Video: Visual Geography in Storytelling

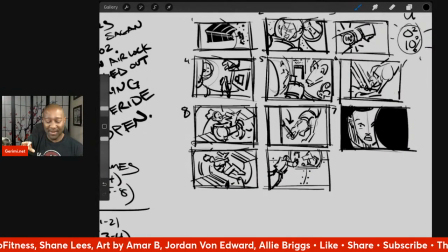254s
So all these are just me basically trying to break down what the entire story is in these will probably refine into nicer images, but just at a thumbnail level, it's me trying to break down the story,
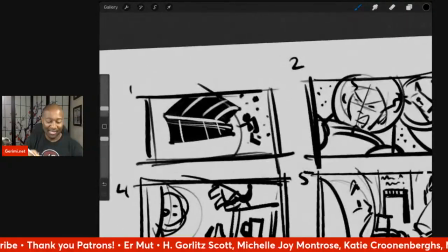266s
which is a person in space doing some repairs.
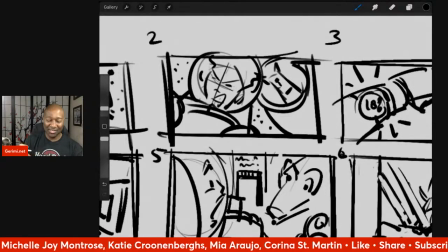271s
You see over their shoulder that inside of the space station is a dog. You see that they're running low on oxygen.
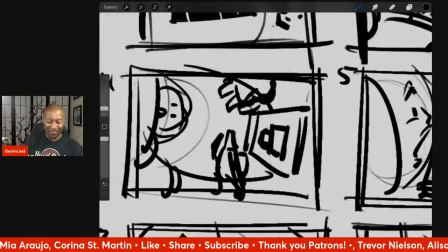279s
You see that they are trying to get back into the spaceship and they're locked out.
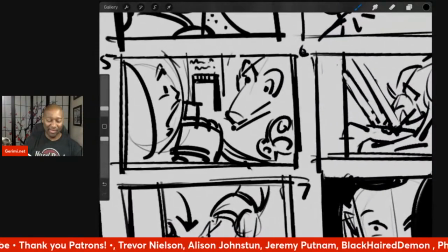284s
You see that they are miming towards a control lever to the dog, and because it's a thumbnail,
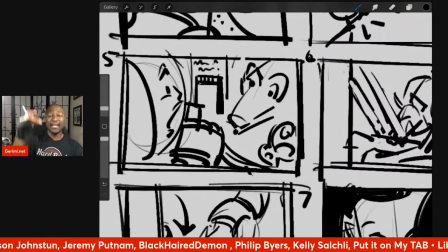290s
I didn't bother getting in there and getting detailed, but it's gonna say manual override above the lever,
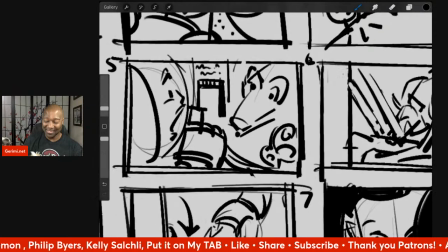295s
you know, just indicating to the dog that they need to do something. The dog pulls the lever, she's back in the space station.
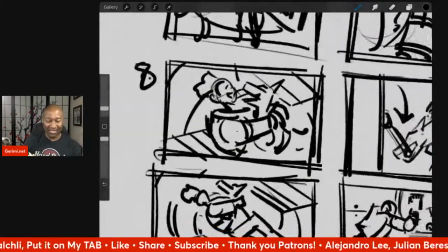302s
So,
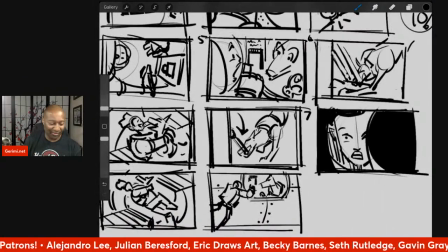306s
And then there's just a couple of different angles of showing the dog pull the lever. There's me throwing in a shot of the door opening.
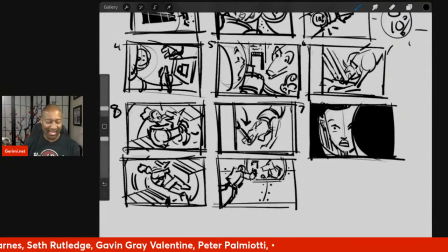315s
Because I feel like showing something of the success of the dog opening the lever, but still her still having the panic, like she's just barely getting in.
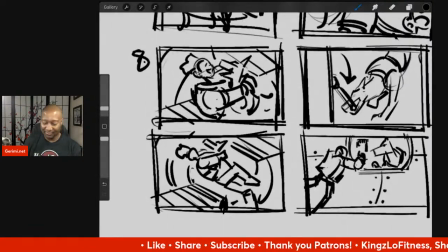325s
And then the idea of her and the dog back together, but doing it as a wider shot, also a wider shot of her gesturing toward the lever.
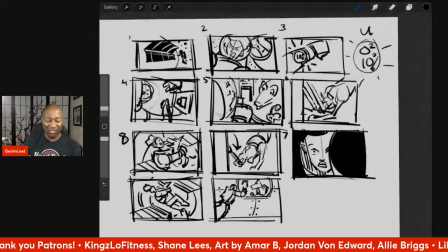332s
So those are just ones where I realized that a lot of the shots I had are either close-ups or medium shots.
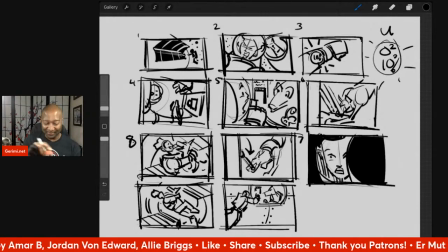340s
I didn't really, the only shot that was a wide shot was the exterior of the space station.
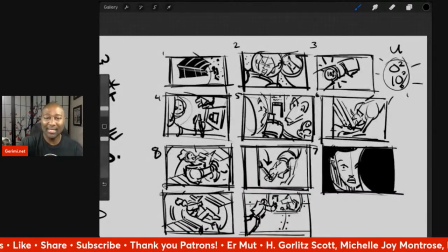345s
So I wanted to look at the how it would look to put in a couple of other shots.
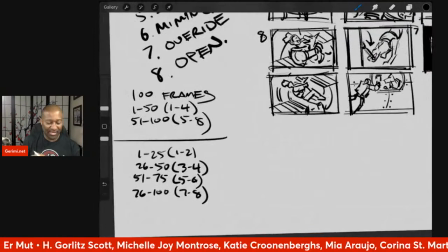351s
That said, then I'm looking that I'm aiming to make this 100 frames in terms of a sequence.
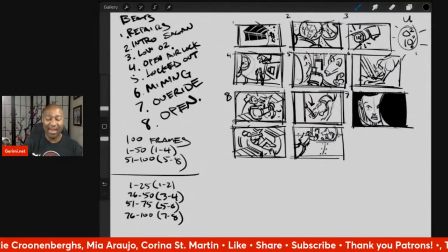359s
So using these story beats helps me frame how long it should take to get through each part. So if I'm doing about, you know, the halfway point would be the first four frames. So it'd be like the first 1 through 50, which means I can knock down to say the,
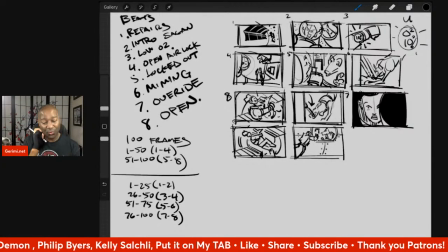379s
if you were to cut that in half, frames 1 through 25 should be images 1 and 2. So if I've got 25 panels on one page, you don't really, like at the beginning of the third page or around panel 26 should be where we realize she's running out of oxygen.
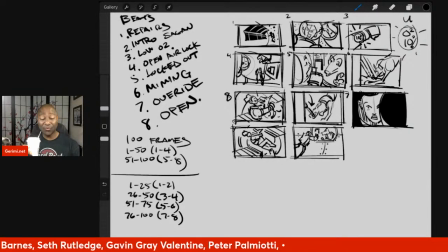399s
And that just is useful for me breaking down the pacing of this.
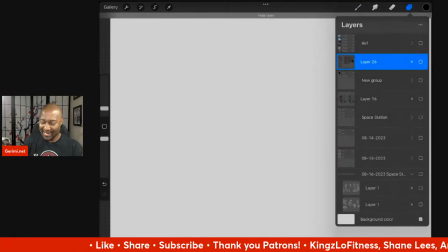411s
Because actually I can go back and let's see here.
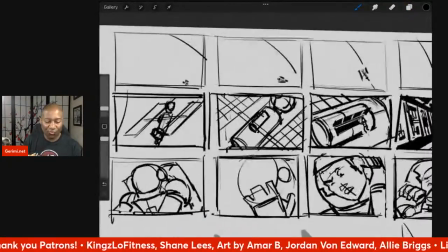418s
This was the most recent one that I did.
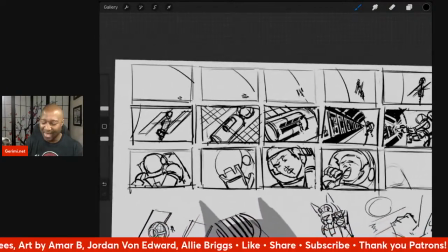421s
And I actually felt like it took me too long because I was actually drawing it more like an animatic than I was an actual just straight up storyboard.
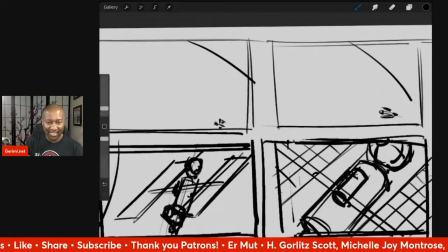429s
So I was showing this very, very tiny space station.
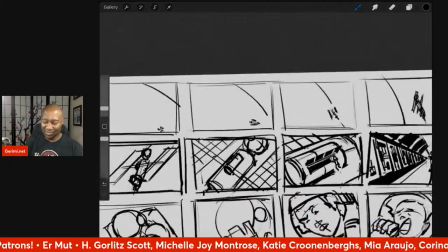433s
You get closer, closer, closer.
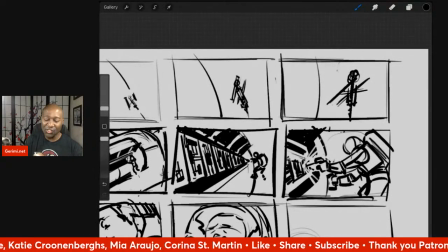439s
So you can actually identify what it is. And it's slowly rotating in the frame so that as you move closer,
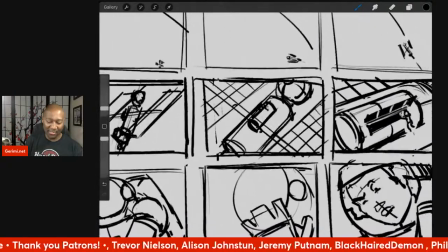450s
now you're zooming in, you can actually see that there's a little pod on the side. Then you can actually see there's a person working on the pod.
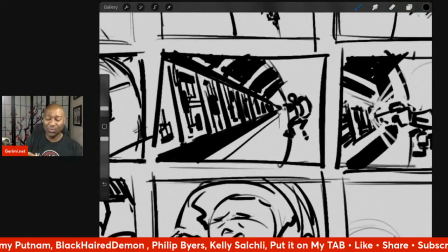457s
And then you zoom in to the actual, like to me, this was what was the start of the story is where you can actually see her,
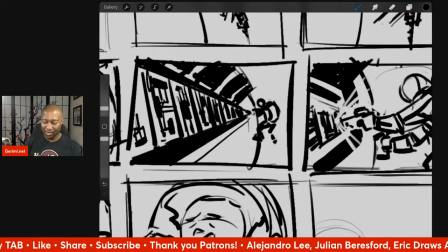466s
see that she's working or placing circuit boards. She gets some sparks from her laser welding,
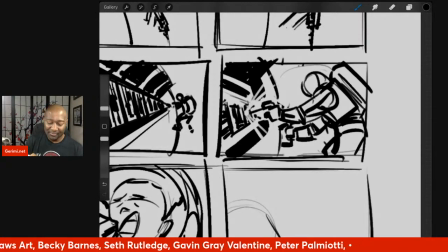478s
which I don't think actually laser welds would be creating sparks, but it just seemed like the easiest way to identify the act that she's doing.
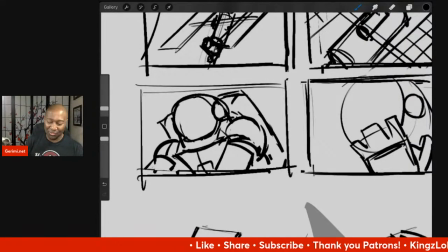489s
And then I had a whole thing where you see her open her visor so that you can, you know, get the reveal of her face.
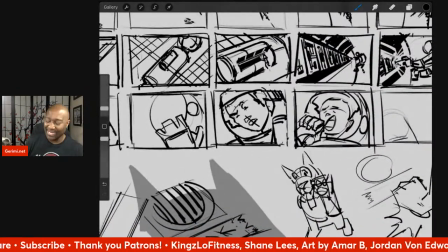497s
But I was thinking, you know what? That's actually too much back and forth. I need to get into it.